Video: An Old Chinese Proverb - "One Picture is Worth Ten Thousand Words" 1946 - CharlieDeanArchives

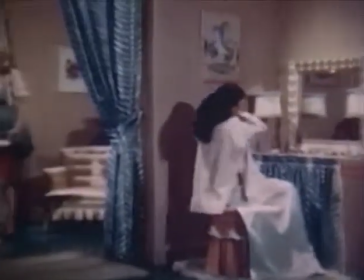16:36 Meanwhile, in the adjoining room, this energetic blonde already is hard at it, ironing her pretties.
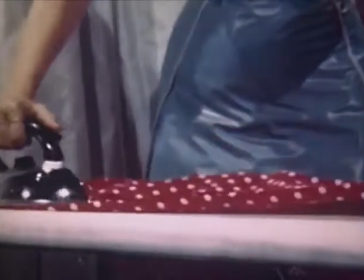16:41 And she's doing the job scientifically with a paper and an ironing board of fiberglass.
In the complete sequence, two major advantages of the material are stressed.
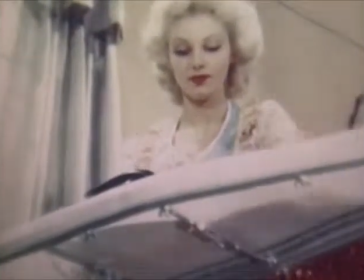16:50 It can be used in many ways, and it is fireproof.
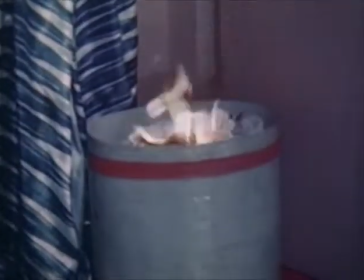16:57 So back to the waste paper basket, now well ablaze.
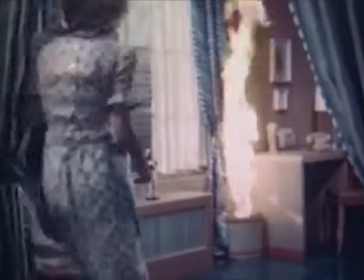17:04 What a roommate, fiddling around while home burns. Well, obviously there's only one thing to do.
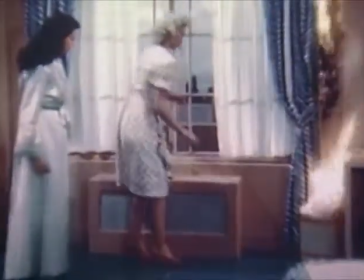17:11 The fireproof apron smothers the fire in no time. Wallpaper is badly scorched, but the fiberglass drape is good as ever.
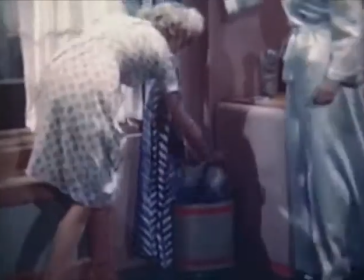17:19 This demonstration is certainly worth 10,000 words in creating demand for the product.
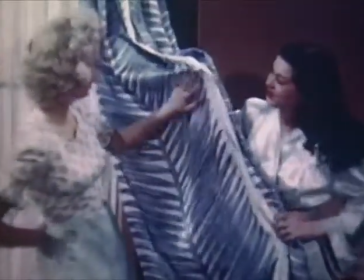17:24 And no other studio regularly produces a series of entertainment pictures devoted to such progress of science and industry.
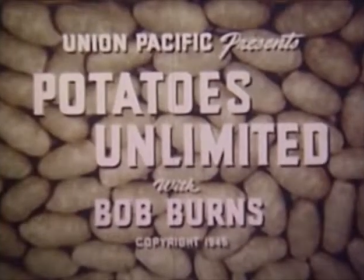17:32 In commercial films, we often use celebrities of radio and screen. Easily available because of our Hollywood location.
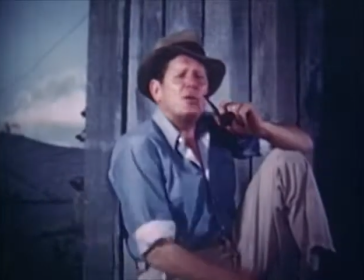17:40 You know, when it comes to what's generally known as cultivating, we've got our own simple methods of doing that.
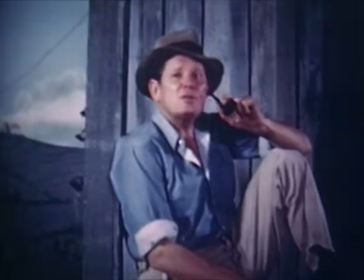17:47 We managed to do it without using a hole.
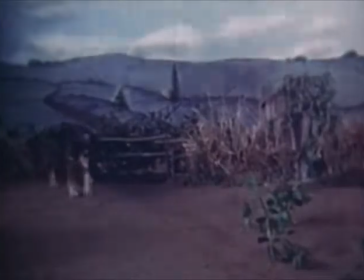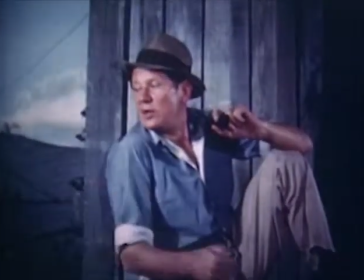17:57 Time to do a little cultivating there, hobo.
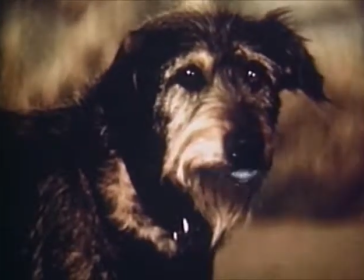18:03 Doggone, I have to do all the work around here.
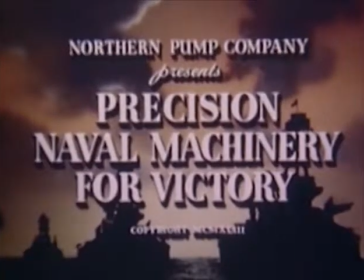18:11 During the war, our motion pictures produced for manufacturers of vital materiel gave dramatic proof of America's industrial power.
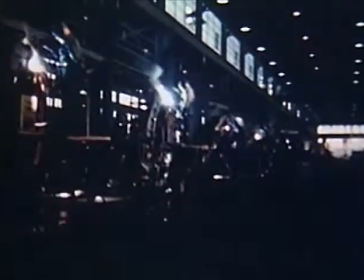18:19 Machines for peacetime production became part of a mighty arsenal, building cannon for our rapidly expanding Navy.
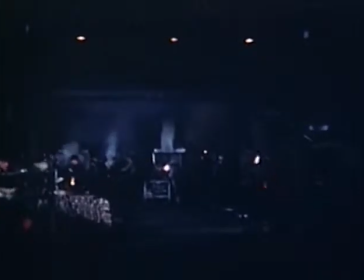18:27 Spectacular in war or peace are the complex operations of a giant factory, but the lighting problems in filming them are enormous, especially with color.
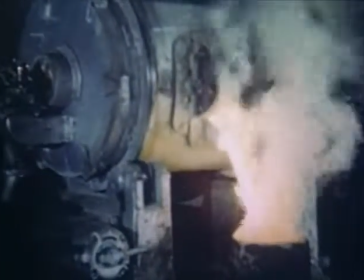18:35 Hundreds of operations must be shown under widely varying conditions
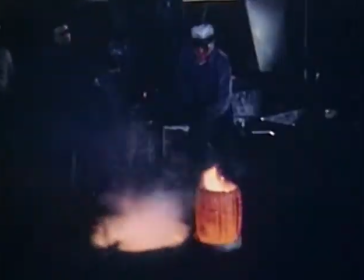18:39 and all skillfully edited to provide a coherent and interest-holding film.
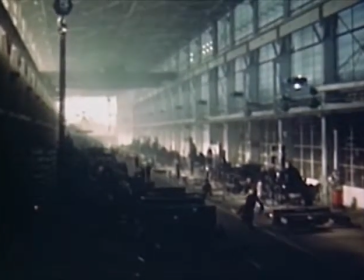18:47 Quarter mile long buildings like this had to be adequately lighted, requiring more equipment than the largest Hollywood sets.
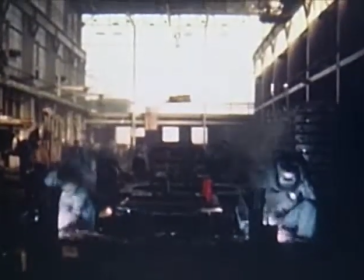18:54 Only a studio with complete equipment could photograph such a plant.
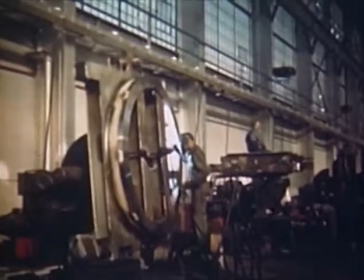19:00 Fabrication of all component parts, such as this gun mount, was shown to prove the high quality of American armament.
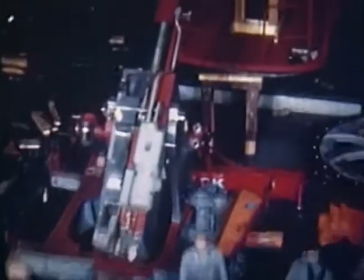19:07 Above the assembly line, crowded with massive instruments of war, moves the camera, filming a record of industry's achievement.
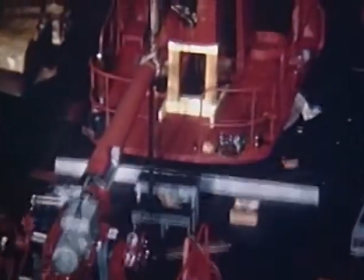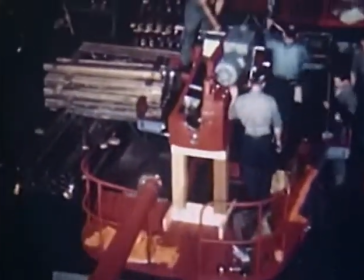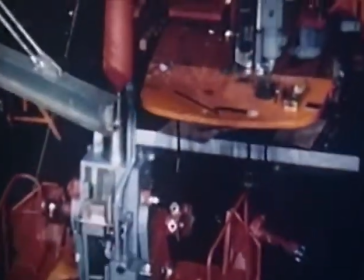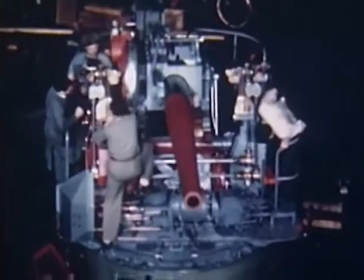19:31 Just as microscopic photography demonstrated that no subject is too small for our production, this scene dramatically indicates that none is too large.
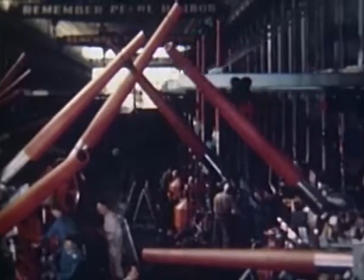19:41 After final assembly, the cannon must undergo rigorous tests before acceptance by the Navy, tests that reveal the slightest imperfection.
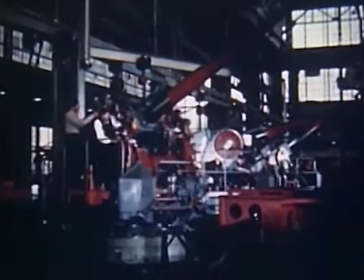19:49 Each is the result of the coordinated efforts of thousands.
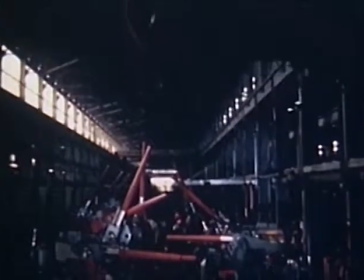19:53 So that those who built them could see the entire process of fabrication and take added pride in their individual contributions,
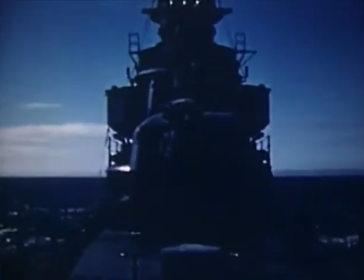20:00 this motion picture was made. and seeing their products perform in actual combat boosted morale even more.
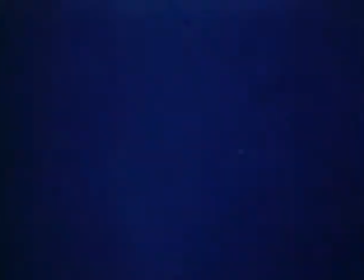20:07 To add authenticity, it is sometimes possible to incorporate factual footage such as in the following sequence,
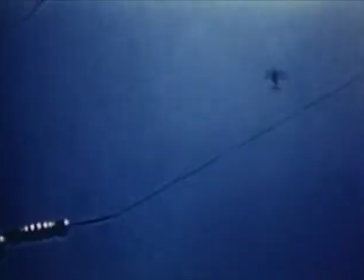20:13 wherein actual Navy combat film is combined with scenes of our own staging.
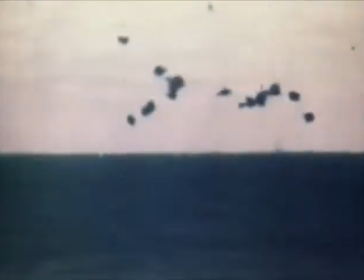20:20 The smoke, a bursting pilot's shell, which fall into the sea.
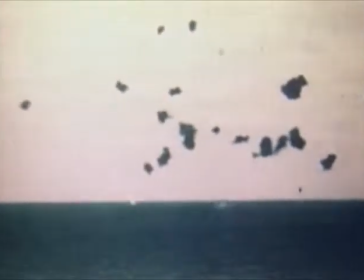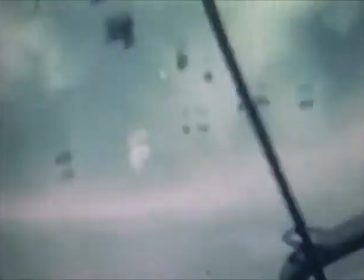20:33 Got him.